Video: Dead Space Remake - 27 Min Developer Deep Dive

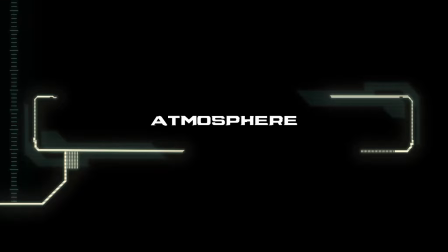24:58 Hi, I'm Guillaume Goudreau, I'm a Lead Outsource Lighter on Dead Space's team.
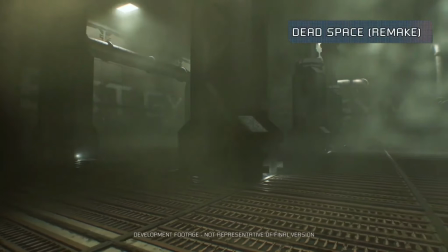25:02 In game development, we often use fog to help simulate atmospheric perspective and add ambience to a level.
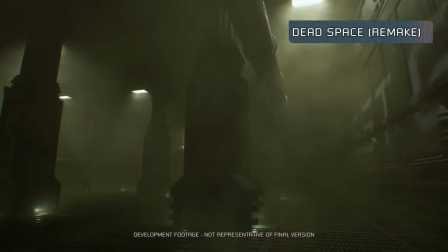25:09 It is used to communicate a sense of depth and detach the different elements of the background.
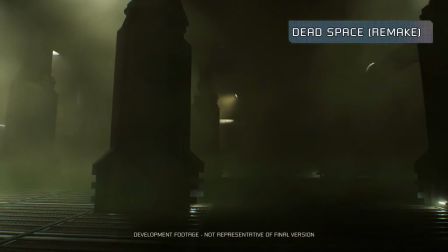25:14 In Dead Space, the atmosphere of the ship is one of the key contributors of the sense of horror.
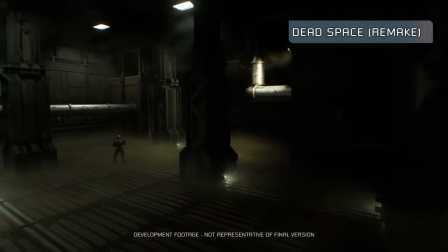25:19 To create that atmosphere, we've gone one step further, we are putting a lot of energy into creating a realistic volumetric fog solution. First, we need a lot of control to create the dreadful atmosphere expected in Dead Space.
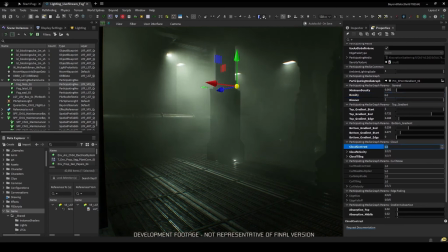25:35 With our system, we can simulate a layered fog approach. We have control over the texture that move and shift inside of the fog.
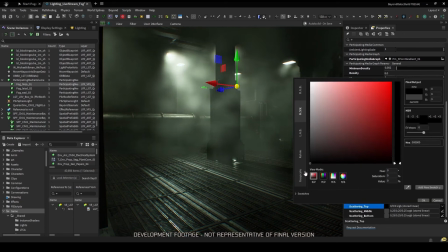25:46 We can control the speed of the movement and detail in the texture. We can recreate a fog creeping along the floor.
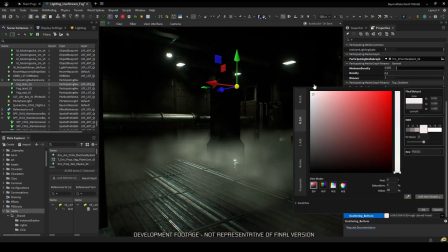25:55 We have also control over the absorption. It gives the feeling of a thick dense smoke that absorb light.
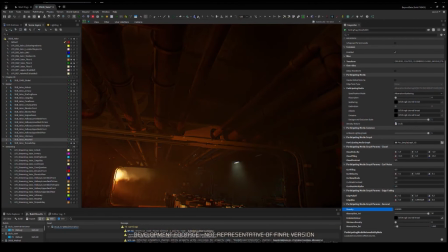26:03 Very much like the smoke that collect on the ceiling during a fire.
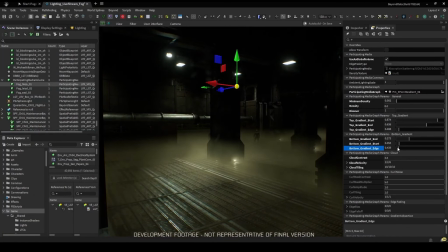26:07 We can also control the color of the fog for those moments when we need a little extra punch.
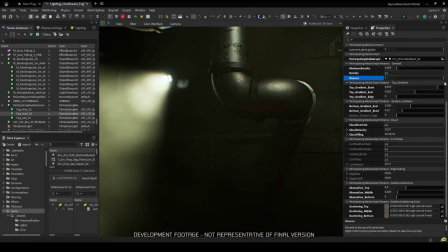26:13 Second, we need a convincing light interaction with the fog.
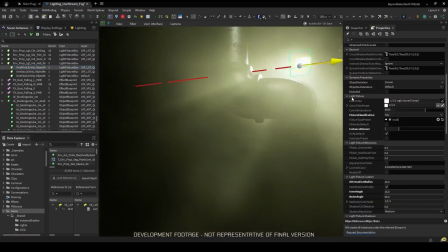26:18 When we combine our lighting and the fog we immediately see the impact.
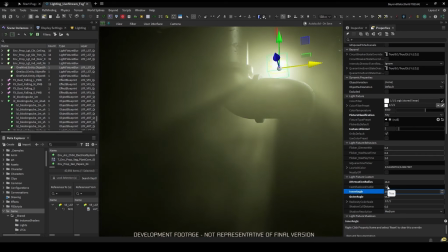26:24 We can easily sculpt and tweak the shard of light cutting across the room.
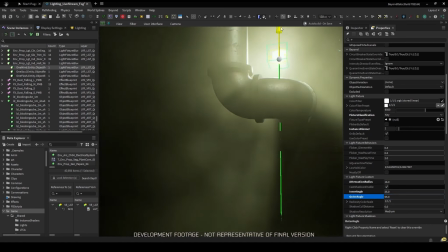26:29 It really adds a lot to a scene. We can go from the simplest environment to a gloomy looking scene.
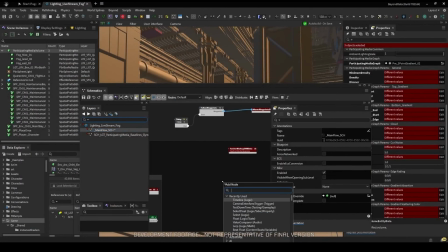26:36 Lastly, we need something flexible.
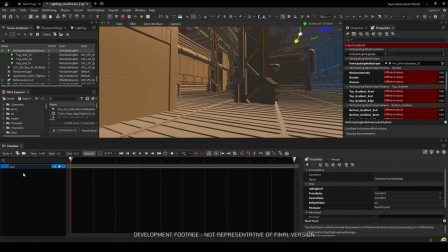26:38 Whenever we have a big change and we need to adjust the mood of the scene, we can animate and adjust the environment fog.
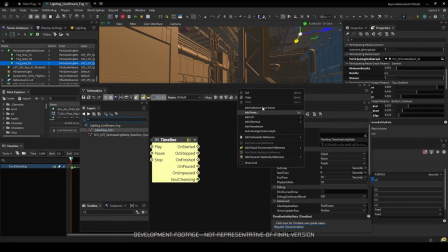26:46 This is especially useful when we do transition from the inside of the USG Ishimura to the outside.
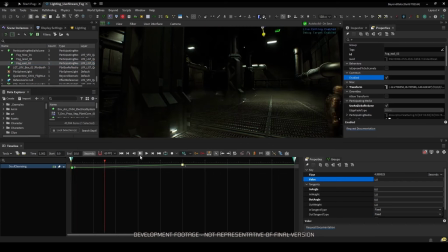26:54 We will be able to contrast the heavy ambience of our interior with the complete lack of atmosphere in the outer space.